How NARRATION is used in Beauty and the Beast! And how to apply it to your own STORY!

How can your narration hint at the core conflict of your story?
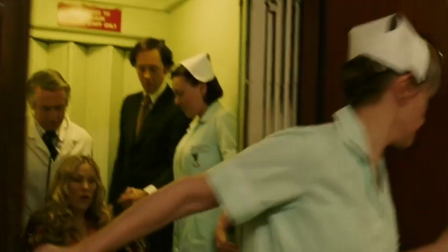So they welcome the attention on what they supposed would be the happiest day of their lives.
Don't we just love irony in narration? I do, because of foreshadowing. It won't be the happiest day of these characters' lives. And we, the audience, are already wondering why. It's hooked us. 1 minute and 30 seconds in. Impressive. Oh, where are we now?
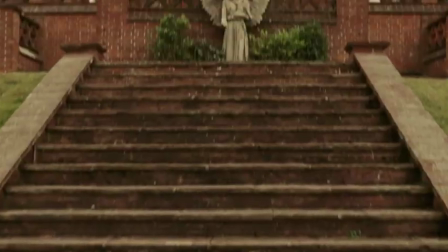Alright, before we're given any answers, we're taken back in time.
But local legend had it that a curse was put on the Wilhern family.
A curse? Has the narrator just clued us in on the genre?
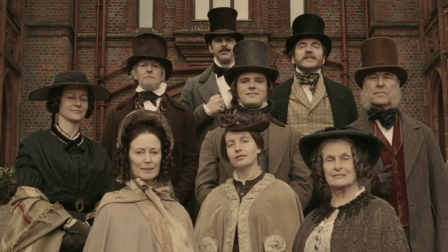Some fantasy elements, maybe?
When my great-great-great-grandfather Ralph That one.
Such personality in that. had a fling with a lowly servant girl, Clara, who was soon eating for two.
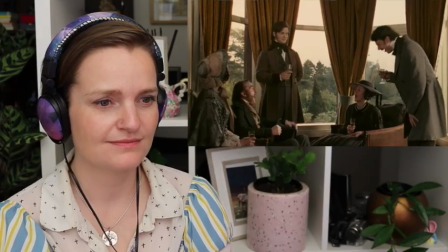Uh-oh.
When he told his family of his plans to marry Clara, he realized how silly he'd been.
Okay, so instead of the character saying, I am to marry Clara, followed by, When he told his family of his plans to marry Clara, the narrator summarizes the dialogue for us, just like in Beauty and the Beast. Let's watch it again.
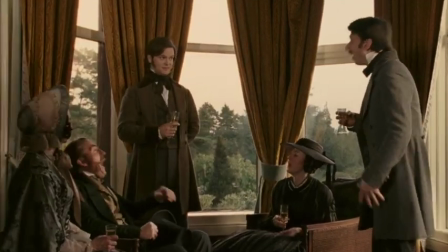When he told his family of his plans to marry Clara, he realized how silly he'd been.
Look at how the family's laughter elevates everything the narrator is saying. Also, in this moment, I wonder if we're getting an inkling of theme. If you've seen Penelope, you will know that it debates the influence and importance of family on our self-esteem. So isn't that what's happening to this guy right here? Is he being influenced by his family? How can your narration hint at the theme of your story?
Clara was, after all, just a servant girl and prone to rashes.
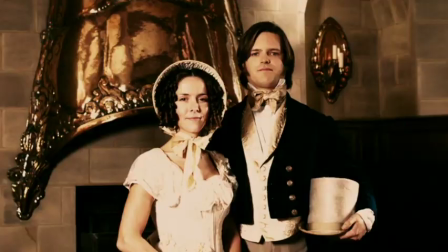The comedy shining through.
So Ralph married someone more suitable.
Before I show the next bit, I just want to give a trigger warning for death by Sue. Here's the time code you can go to.
And Clara fell off a cliff.
She didn't fall. You know, this is one of the lines, accompanied by the visuals, that really solidify the mood of the genre. This movie won't shy away from this aspect of the human experience.
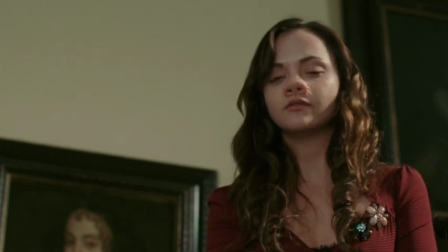And once this later scene rolls round, Then I'll kill myself. it makes sense why the narrator would set this up in the opening. The audience needs to know that this is a real possibility for Penelope as it was for Clara. It wants us to know this movie has high stakes. Life and death.
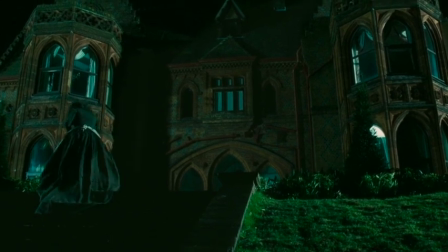That night, Clara's mother, the town witch, showed up on the Wilhern lawn.
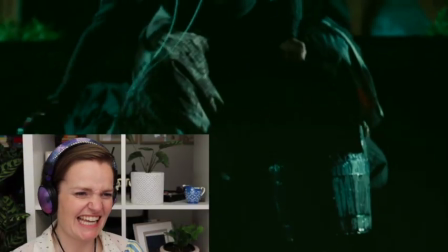The music's changed.
She scattered about animal guts and commanded that the next Wilhern daughter be born with the face of a pig.
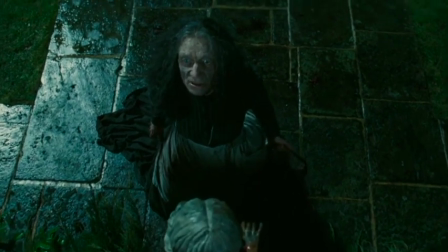And only when one of your own kind claims this daughter as their own will the curse be broken.
I love how the narration stops momentarily there, allowing this crucial piece of information to reach the audience. But not long enough that we can overthink it and decide what it means. If you've seen Penelope, you know what I'm on about. How can you use your narration to guide the audience to remember key information?
Time passed.
That's my least favourite line, as we can see the tree change through the seasons. However, for those who know that Penelope is based on Beauty and the Beast, the tree could symbolise the rose.
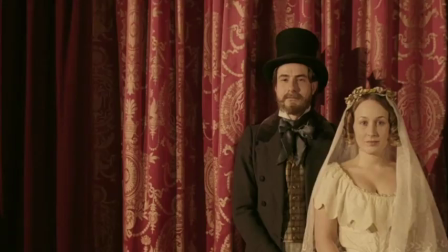So it's like an Easter egg. Yeah, Penelope and the Beast. The next 5 Wilhern brides, Oh, that's so clever.
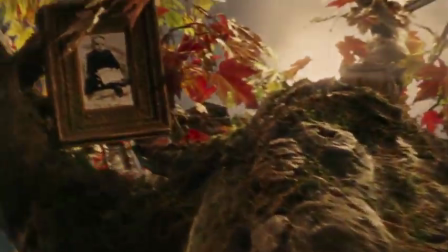This is such good filmmaking. who fathered all sons, who fathered all sons, Back to the tree, I'm loving this motif. The accompanying visuals here are so unique. Already it gives this movie a very stylized approach, preparing us for the overall sensory experience. which means that the firstborn Wilhern girl
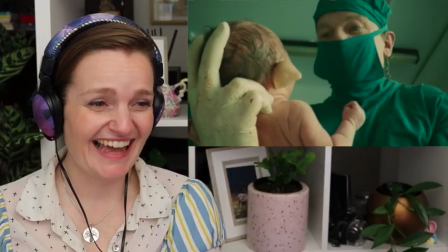was me.